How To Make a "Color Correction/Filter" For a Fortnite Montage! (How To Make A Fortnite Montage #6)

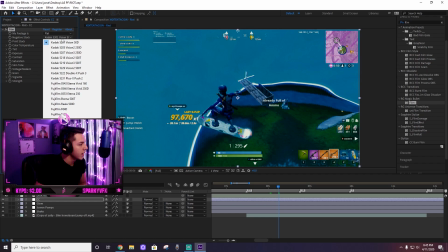[4:05]
So for example, like me clicking that already, just clicking one of these random ones, it looks cleaner already, a lot cleaner than the one that it originally came with.
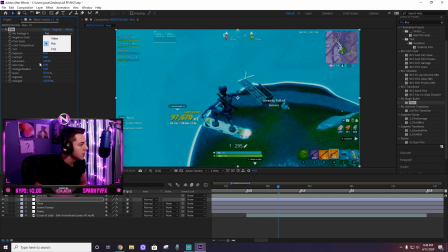[4:13]
So usually I click around the first one and see which one I like the most out of all those. This blue one might not be too bad, but a little too much, and that's way too dark.
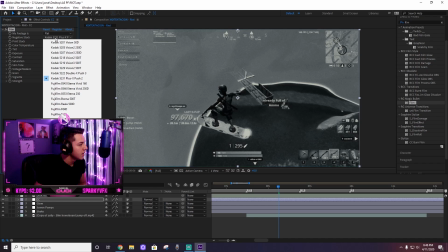[4:22]
So I'm just gonna keep clicking any of these preset negative stocks until I like one that I like.
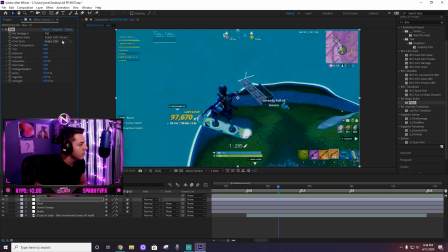[4:27]
So I think the one I'll probably do is Kodak,
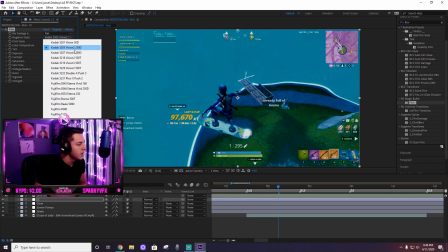[4:33]
this one right here, Kodak 5205 Vision 2 250 OD.
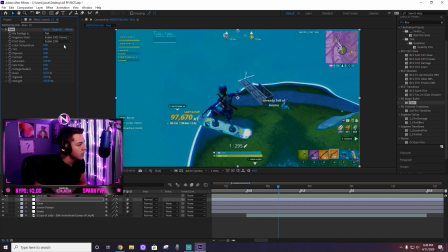[4:38]
And for the print stock, I'm gonna mess with that as well too and see which one I like. Might be Fuji. Yep, we're gonna do Fuji 3510, which is the fourth option on the print stock.
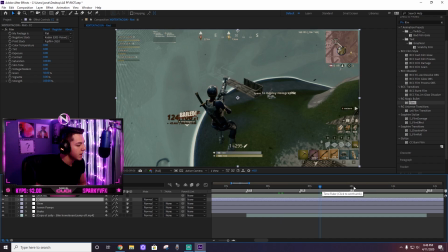[4:51]
So with the film, it already looks nice. It already has a film effect, quote unquote. That's what the whole point of the plugin is.
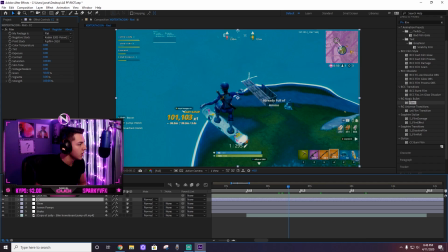[4:58]
It gives it that film effect. It's a really simple color correction you can make. That's how I make my color corrections all the time. So color temperature, what that does, it's just like color toning. For example, if we really want it to be really warm, it could be a really warm CC. If we want it to be a really dark and cool CC, we definitely could. Obviously, I wouldn't mess with this too much.
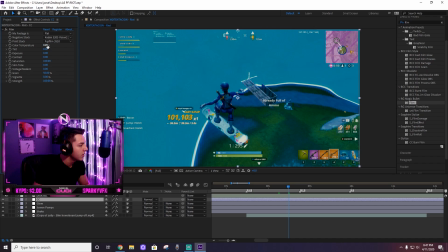[5:17]
I don't really like it when it's just like one over the other. If you want it to be warmer, if it's like more of a summer vibes, then go for it.
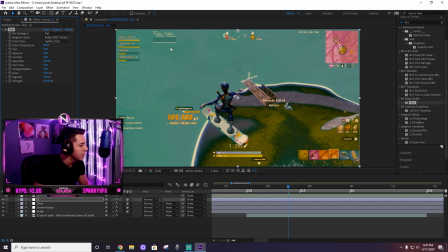[5:22]
Add the temperature in there. It gives it more of an orange look, as you can see.
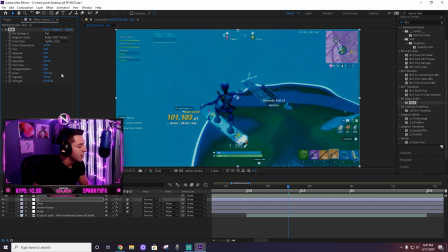[5:25]
If it was more of like a darker tone or kind of like icy kind of feel, then definitely go with the darker color right there, which is blue. For the sake of the tutorial, we'll just keep it at 0. Tint, if you just drag over, tint is a different type of color.
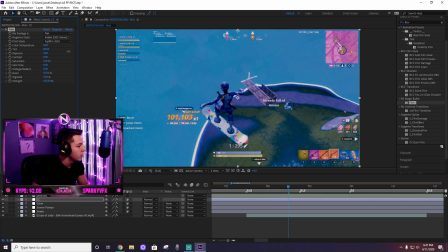[5:39]
So we had orange and we had pretty much blue. With this one, if you want to give it like an EDM kind of look, you can definitely drag the tint all the way over.
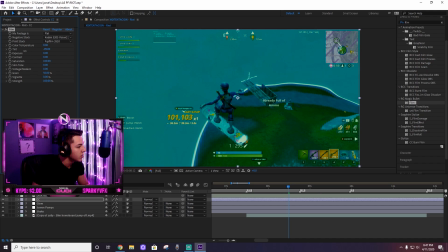[5:46]
It gives it a purple kind of vibe, which is nice. The other one is just green. So if you had kind of a more of a lightful type of song, something like Kyle would produce, like I Spy or any of those songs, you could definitely use this green tint to kind of give it that vibe. Obviously, I would not exaggerate these all the way over by dragging it.
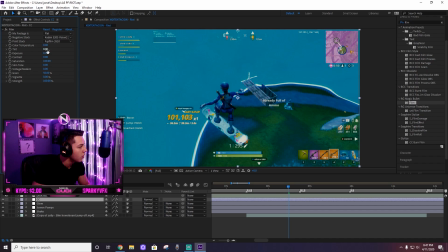[6:05]
Like I would just definitely just keep it like maybe a little bit like -44 or +44, not too much unless you really want to emphasize the purple. But yeah, that's pretty much it there. The exposure, what that does, it determines how bright the CC is, just exposure wise.
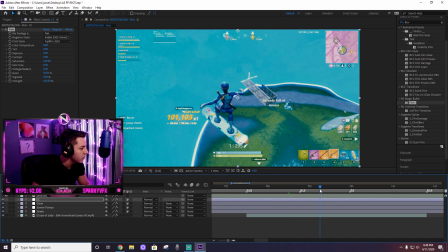[6:20]
For example, if we drag it up, you can see the exposure, the brightness of the color correction. It's really bright and every single clip will look like that.
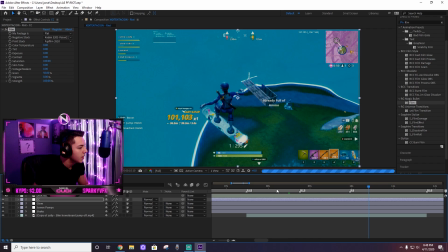[6:28]
This is a little too dark for me, so what I'm gonna do is gonna go ahead and give it a little bit of exposure.
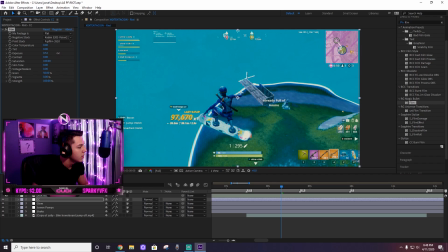[6:34]
So I'm just gonna drag it over till I like around there. It's not too bad.
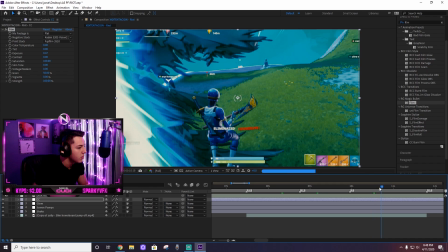[6:39]
So let's just kind of preview it a little bit as we go over. Yeah, it's not too bad. So give it a little bit of exposure, which is nice.
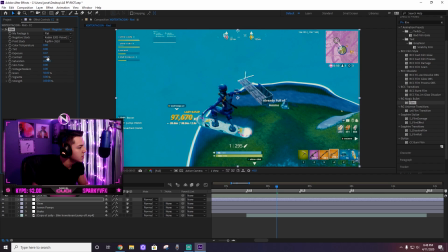[6:46]
Contrast, I'll definitely drag that over and see how that looks. Too much contrast there, as you can see. So you can see there's not much contrast going on. You could definitely drag it over and give it some contrast, which will make it a little bit more nicer and cleaner.
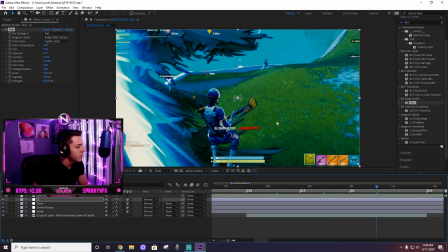[7:02]
The contrast makes the darks look a little bit more darker. For example, you can see the dark right here on this character.
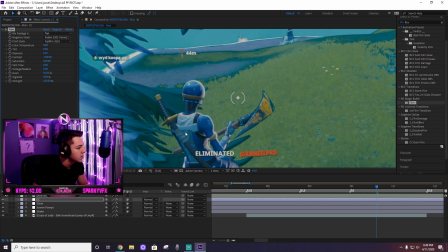[7:07]
It's really dark. If I get rid of the contrast and put it all the way to 0, you can see the dark looks gray now, which is not good.
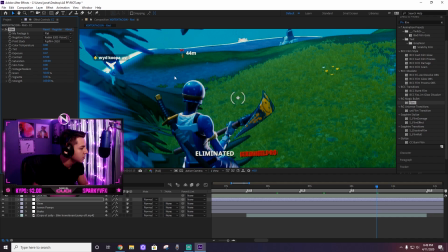[7:15]
So usually I keep it really dark. Make sure the blacks look really black and everything looks clean and simple.
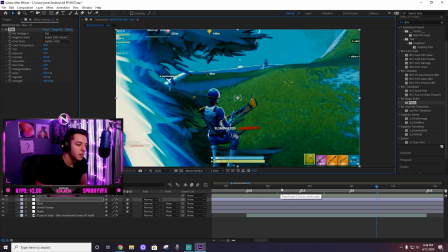[7:20]
Saturation, I highly recommend if you're gonna give it a little bit more of a kind of like a, I guess, quote unquote, pop to it. Saturation is already at 100, but if I really want to make sure it's a vibey kind of feel, I can definitely drag it up and you can see the saturation just go up.
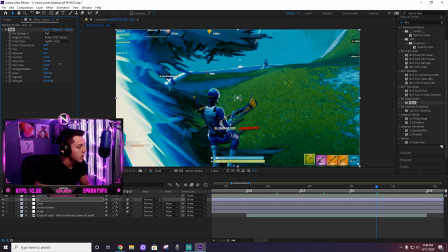[7:37]
But just for the sake of the tutorial, we'll keep it at 100. The skin tone, is not one that I really mess with too much because it really tends to mess with the colors.
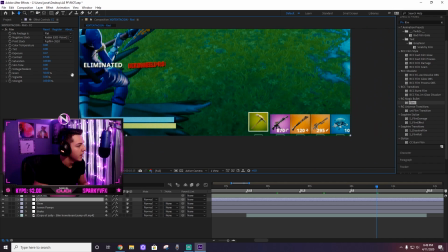[7:46]
As you can see on the bottom right here, if I just kind of drag over and I kind of just look at the skin tone, I drag over the skin tone, you can see the colors changing. The purple is a lot darker now. The green is like a yellow, as you can see here and here. So I don't really like to mess with skin tone unless it's kind of a indie type of vibe.
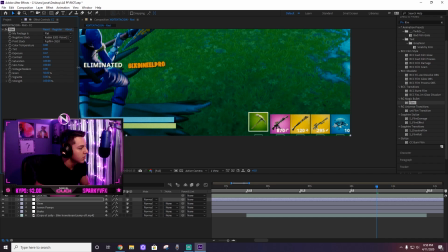[8:03]
So I keep it usually at 0 unless I want to go opposite and give it kind of a different type of vibe.
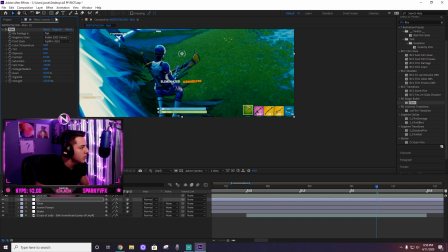[8:09]
But I don't know, usually with skin tone I don't really like to mess with it too much.
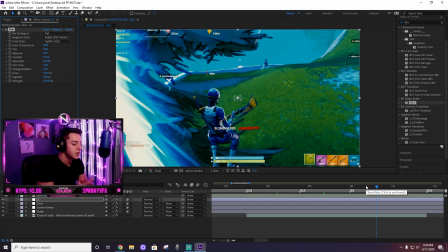[8:13]
If it comes down to you guys, I usually keep everything at 0 just for the sake of this video, because this is more of a hard-hitting banger and I want to make sure it's a hard-hitting banger. Vintage / modern, what that does is pretty much if I drag over the modern, it gives it more of a modern kind of look and feel.
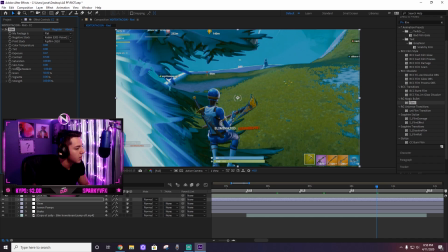[8:29]
With that one, I don't mess with that as much either. I don't really like these kind of preset ones that they have here for film.
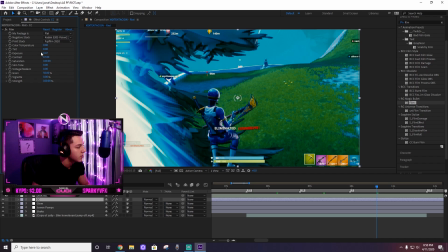[8:34]
I'm gonna add more to this just besides using film. So I keep everything at 0 there. The grain I put also at 0 just because the grain I will be doing with a different program or effect. But if you want to, you could keep it at 50 if you like. And what grain does is you can see there's some pixels right there.
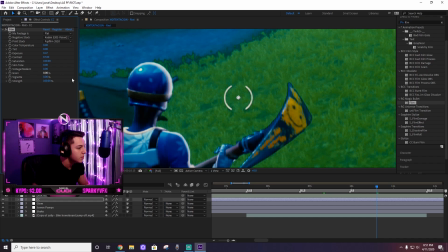[8:51]
If I get rid of the grain as a whole, there's no pixels, or noise I should say. So if you want to give it more of like a, for the sake of the tutorial, we'll just keep it at 75, the grain, we'll just keep it at that.
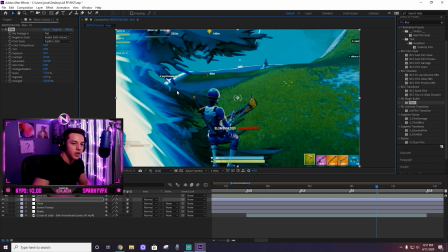[9:06]
So the grain gives it more of a kind of darker, kind of edgier kind of feel to the song, and it definitely suits the vibe for the visual effects that you're watching. The vignette, I usually kind of drag that around as well too. The vignette, if you go all the way up, it doesn't look too good.
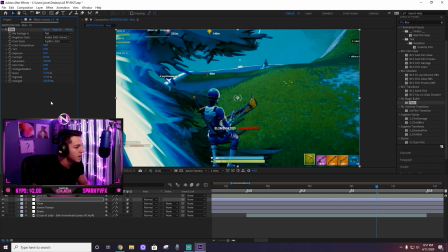[9:21]
So I usually just do it like at maybe 19%, just a hint of it's nice, not too much. The strength is how strong you want your color correction to be present within film.
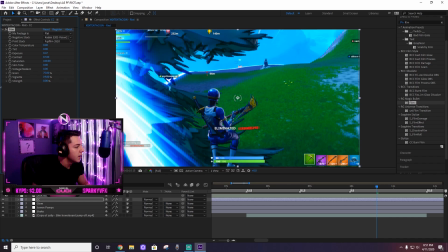[9:31]
If you put the 0, we're back to square one. And if we put it all the way to 100, we're back where we're pretty much what we were doing.
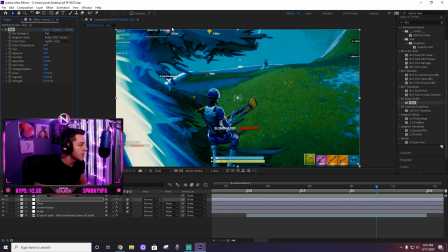[9:38]
So, so far, that's pretty much what I do for my color corrections. I could definitely add on top of this, but that's a simple color correction there. But yeah, there's definitely things you can add on for this color correction so far. So let's just take a look real quick and see how it looks now and see what we can add on top of this.
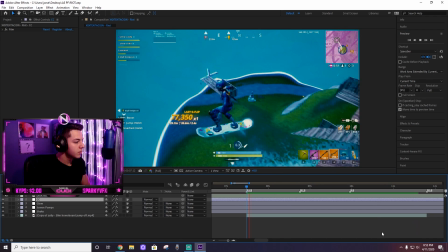[9:52] You ever seen a nigga hung?
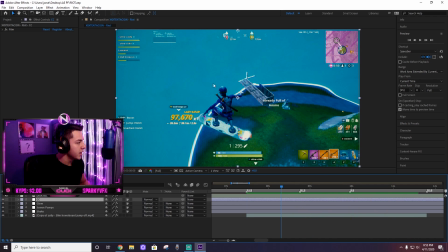[10:00] nigga hung.
So it's looking so great so far. I actually like it a lot, just using one effect, which is insane. Usually for color corrections, I like to add a little bit more. One of the special things that I like to add on top of this is a different plugin called S_flicker. That's going to give it more like that flicker kind of effect on the color correction. That's going to make it look a little bit more edgier and more poppier.
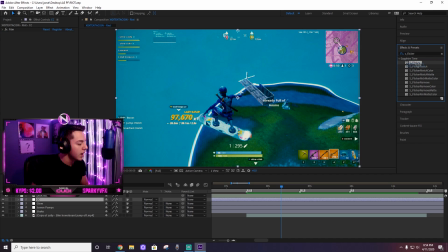[10:20]
Everyone usually tends to add this effect on their montage. So we're going to go ahead and drag that over to our effect tab here, and hopefully this loads. Now for the S flicker, there's a couple things that you can do with the S flicker. You can give it it's more of like a white flicker that goes over the color correction, and it looks really clean.
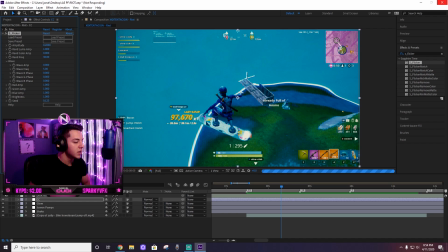[10:37]
But sometimes I usually don't like to add the extra effects on my color correction. Sometimes it's nice to keep it simple, but I'm going to show you guys what I do when it comes to this song. So immediately right off the bat, there is a flicker,
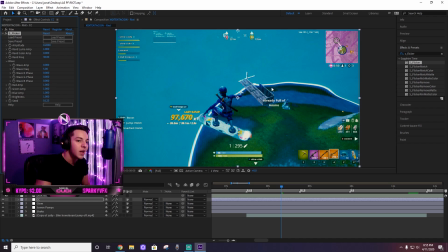[10:49]
but usually what I tend to do is tone down the flicker because the amplitude is way too high up and the flicker is way too much physically for Fortnite. This is just specifically for Fortnite. This could be different for a different game if it was Valorant or Call of Duty or any other game, for example, as CS as well too.
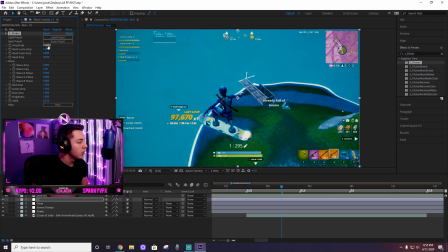[11:07]
So right off the bat, it's really simple. All you have to do is put the amplitude from 0.2. We're gonna put it to 0.075. And as you can see what that effect is gonna pretty much do, if we
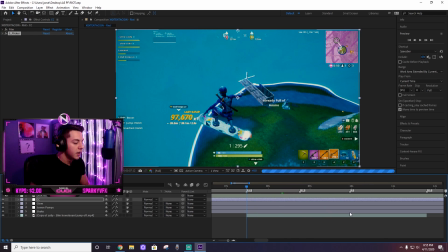[11:24]
just kind of just preview it real quick, it's gonna give this little flicker effect, and it's gonna be kind of hard to notice,
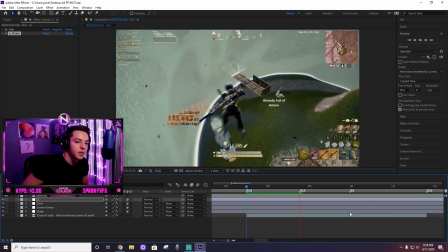[11:31]
but if you pay attention to the screen, you'll definitely notice it 100%.
You ever seen a nigga hung?
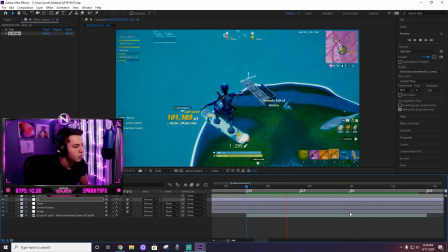[11:42] You ever seen a nigga hung? You ever seen a nigga hung?
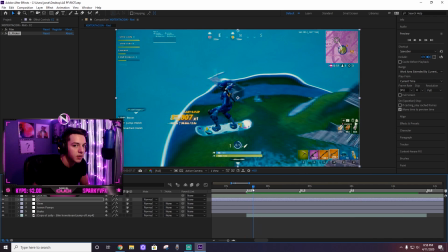[11:48]
So as you can tell, it's like a very subtle flicker. If you can just see the screen me moving around, you see that little flicker, and like if you look in the background here, you will see the flicker.
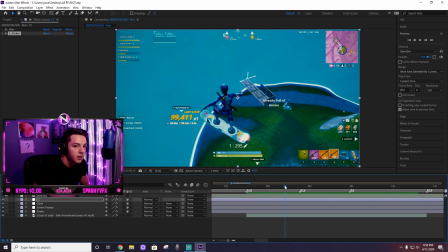[11:57]
It's flickering the entire time. You see that? So that's all that effect does. If I disable the flicker, you won't see it as much at all. Look at that. Do you see it? It's not there no more. So that's all it does. It gives it more of like an edgier kind of vibe and feel.
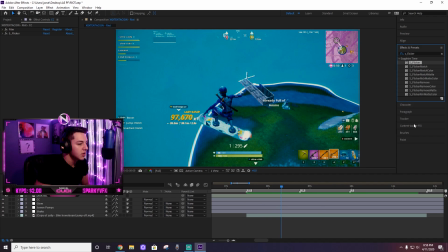[12:13]
I like it a lot for my edits. On top of this, all you really have to do at this point, it's usually what I would do for this type of song.